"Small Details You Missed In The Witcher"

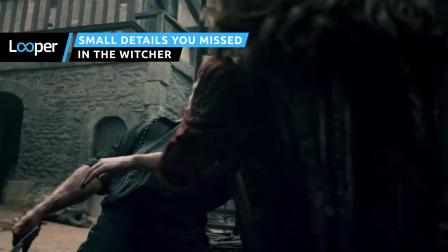0:00 The first season of Netflix's long-awaited adaptation of the Witcher books remains remarkably faithful to the spirit of the novels.
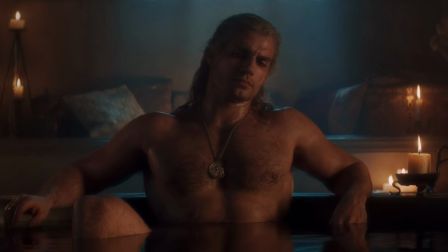0:06 In fact, it's packed with small details that only those well-versed in the ways of the continent will notice.
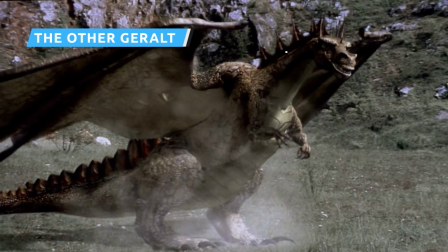0:12 The Witcher isn't the first live adaptation of the beloved novels.
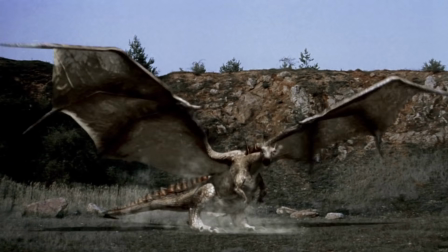0:15 In 2002, actor Michał Zabrowski played Geralt in the Polish TV series The Hexer, which was also edited into a critically panned feature film.
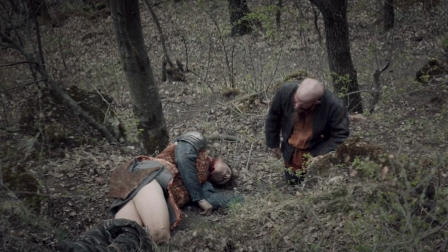0:23 Like Netflix's The Witcher, The Hexer adapted stories from the first two Witcher books, The Last Wish and Sword of Destiny, while mixing in some original elements.
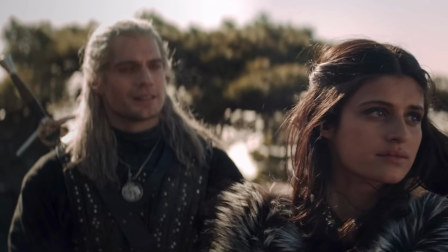0:32 Zabrowski doesn't cameo in The Witcher, but that hasn't stopped him from playing Geralt again. Sort of.
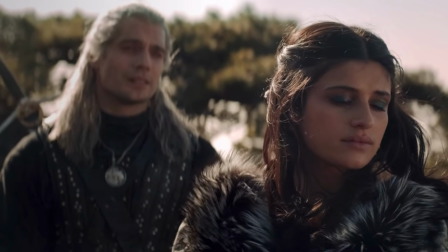0:37 While it's still Henry Cavill's handsome mug that they'll see on screen, Polish fans should find Geralt's voice very familiar.
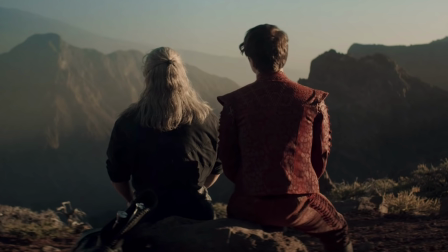0:43 Zabrowski is providing Geralt's dialogue in The Witcher's Polish language dub, reprising the role he played almost 20 years ago.
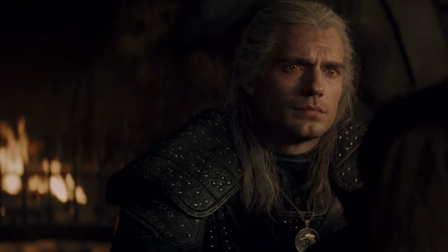0:52 It's not a detail that most English-speaking viewers will notice, but it's a nice treat for the Polish fans in the audience.
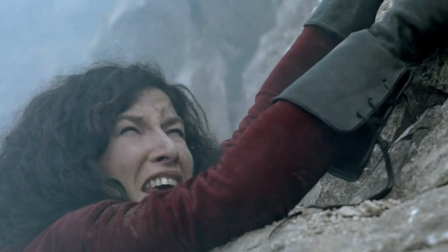0:58 The Witcher isn't the only Geralt-adjacent project Zabrowski has in the pipeline, either.
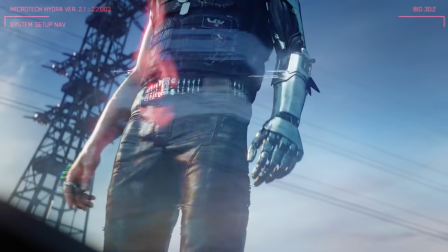1:02 The actor will also dub Keanu Reeves' character in the upcoming video game Cyberpunk 2077,
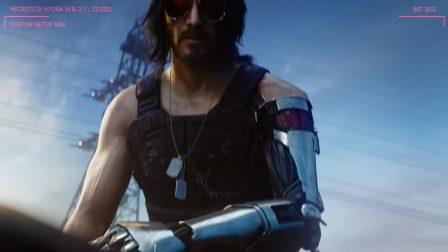1:08 which is made by CD Projekt Red, the company behind The Witcher video games. The symbols that appear at the beginning of every episode of The Witcher are full of spoilers, but you're only going to notice if you really know your stuff.
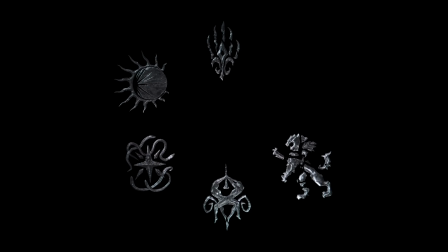1:19 The title of each episode is always the same, but the logo behind it changes, offering hints as to what's about to unfold. For example, the first episode, The End's Beginning, features the image of a solar eclipse.
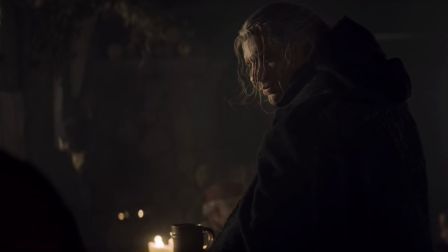1:30 If you've read the short story Lesser Evil, you know that the Princess Renfri was born under a so-called black sun, leading a wizard to assume that she was cursed.
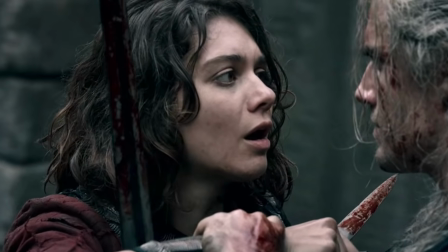1:39 Sure enough, The End's Beginning tells Renfri's story all the way to its brutal, bloody ending. Betrayer Moon comes with a picture of claws and a Temerian lily, hinting at the cursed Striga.
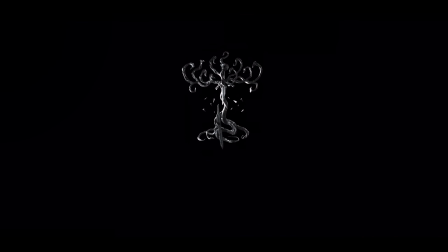1:49 The logo for A Banquet's Bastards and Burials is a sword surrounded by a tree,
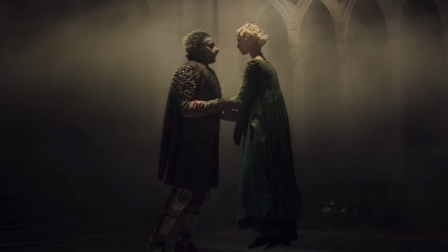1:53 which is appropriate for an episode detailing the violent history of Ciri's family tree and her time in the forest.
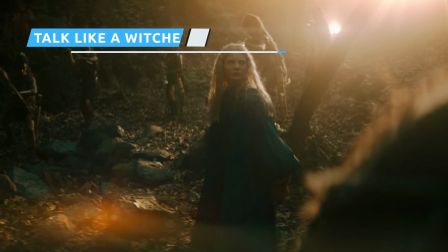1:59 In The Witcher, characters don't just speak English.
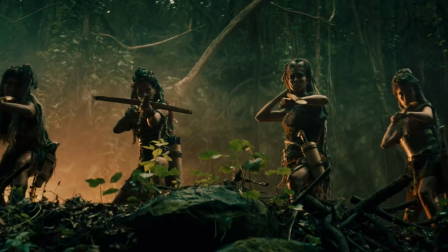2:02 Magically inclined characters also use Elfish or the Elder speech to cast spells, lift curses, and cause mayhem and mischief.
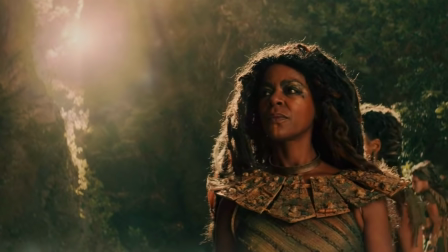2:09 If you listen carefully, however, you might recognize some parts of the Elder speech vocabulary.
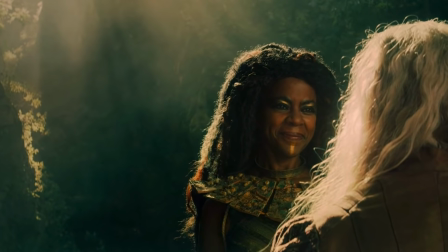2:14 Author Andrezej Sapkowski based the Elder speech on a mishmash of different languages, including Irish, Welsh, English, German, and Latin.
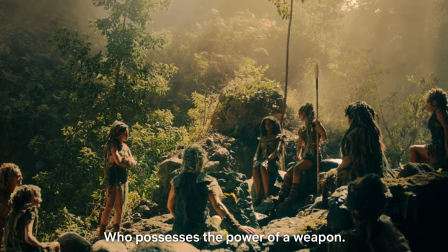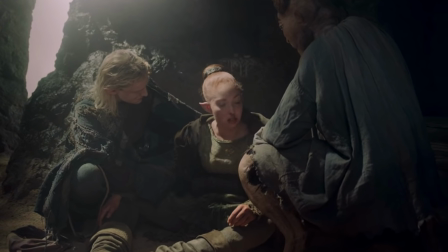2:28 But with so many different sources, how does The Witcher's take on Elder speech sound so good?
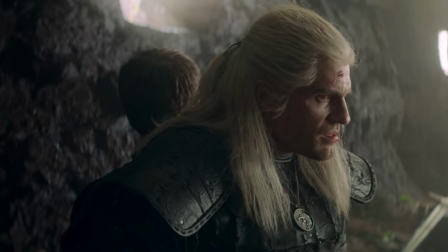2:33 Easy. The language was designed by a pro. Sapkowski didn't actually create a fully realized language, so Netflix had to bring in David J. Peterson to fill in the blanks.
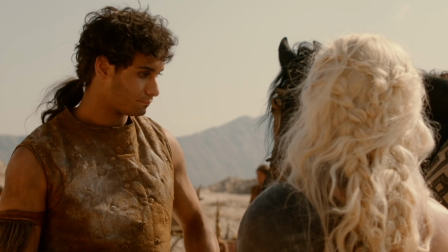2:42 Does that name sound familiar? It should. Peterson is the same guy HBO hired to create Dothraki and Valyrian for Game of Thrones.
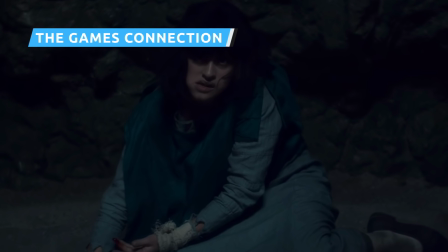2:51 Netflix has made it clear that The Witcher is based on the books, not the video games, but the show does have one major gaming connection.
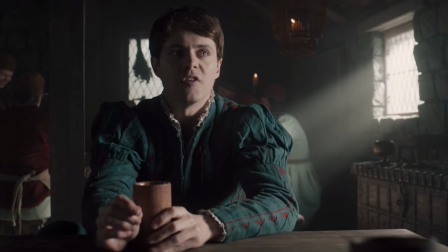2:58 You just have to watch the end credits to find it. For most viewers, the name Tomek Baginski and Platij Imaj,
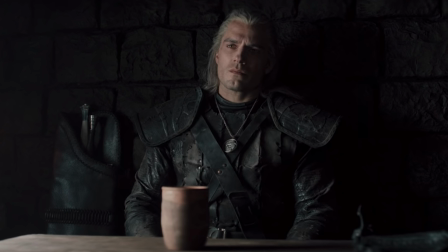3:04 one of The Witcher's executive producers and the Polish production company that makes the show, respectively, won't mean much.
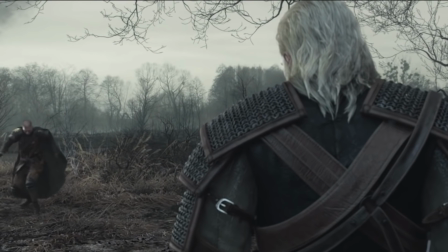3:10 Those who really love the games, however, know that Baginski, an Oscar-nominated animator,
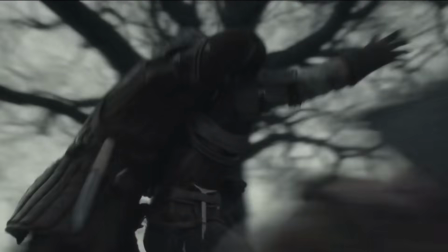3:15 directed the stunning cinematics that brought all three of CD Projekt Red's Witcher titles to life.
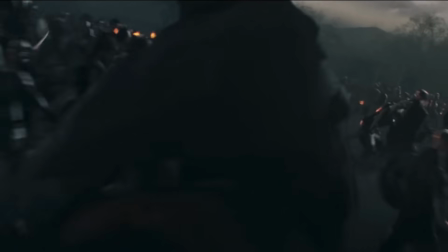3:20 In fact, without Platij and Baginski, The Witcher probably wouldn't have made it to the screen at all.
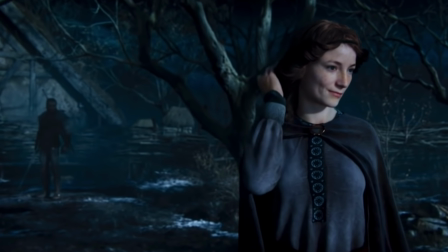3:25 Baginski, who was also on Platij's supervisory board, was the one who pitched The Witcher to Netflix.
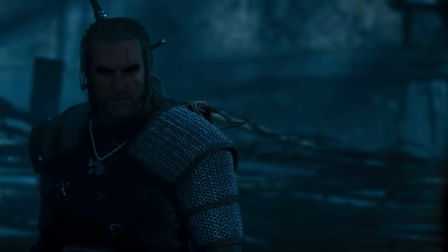3:31 Originally, Baginski wanted to make a feature film based on two of Sapkowski's short stories.
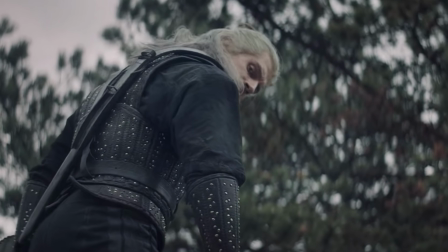3:35 Netflix helped convince him to make a TV series instead and brought showrunner Lauren Schmidt-Hisrick on board.
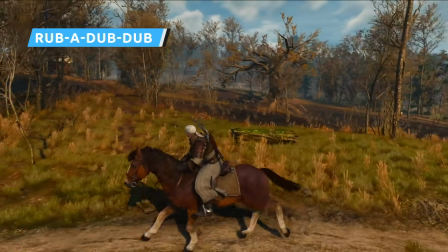3:41 The rest is history. The most famous image of Geralt of Rivia isn't the monster slayer on horseback riding into the wilderness to fight some nasty beast.
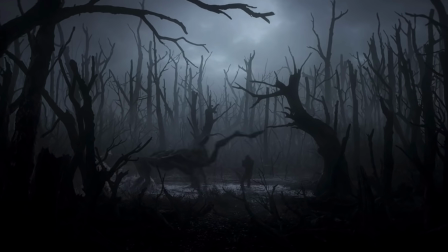3:50 It's not Geralt locked in a life-or-death battle with a ferocious creature.
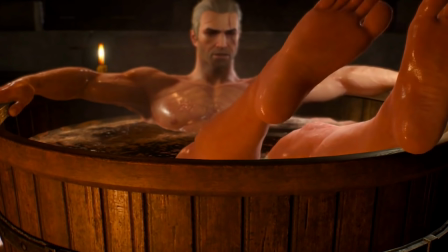3:54 Instead, it's the Witcher soaking in a wooden bathtub, legs spread, leaving only a little to the imagination.
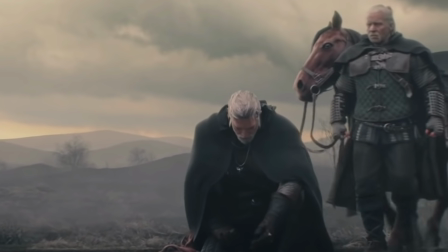4:00 It's a moment from the opening scene of CD Projekt Red's critically acclaimed video game, The Witcher 3 Wild Hunt, although by now it's become much bigger.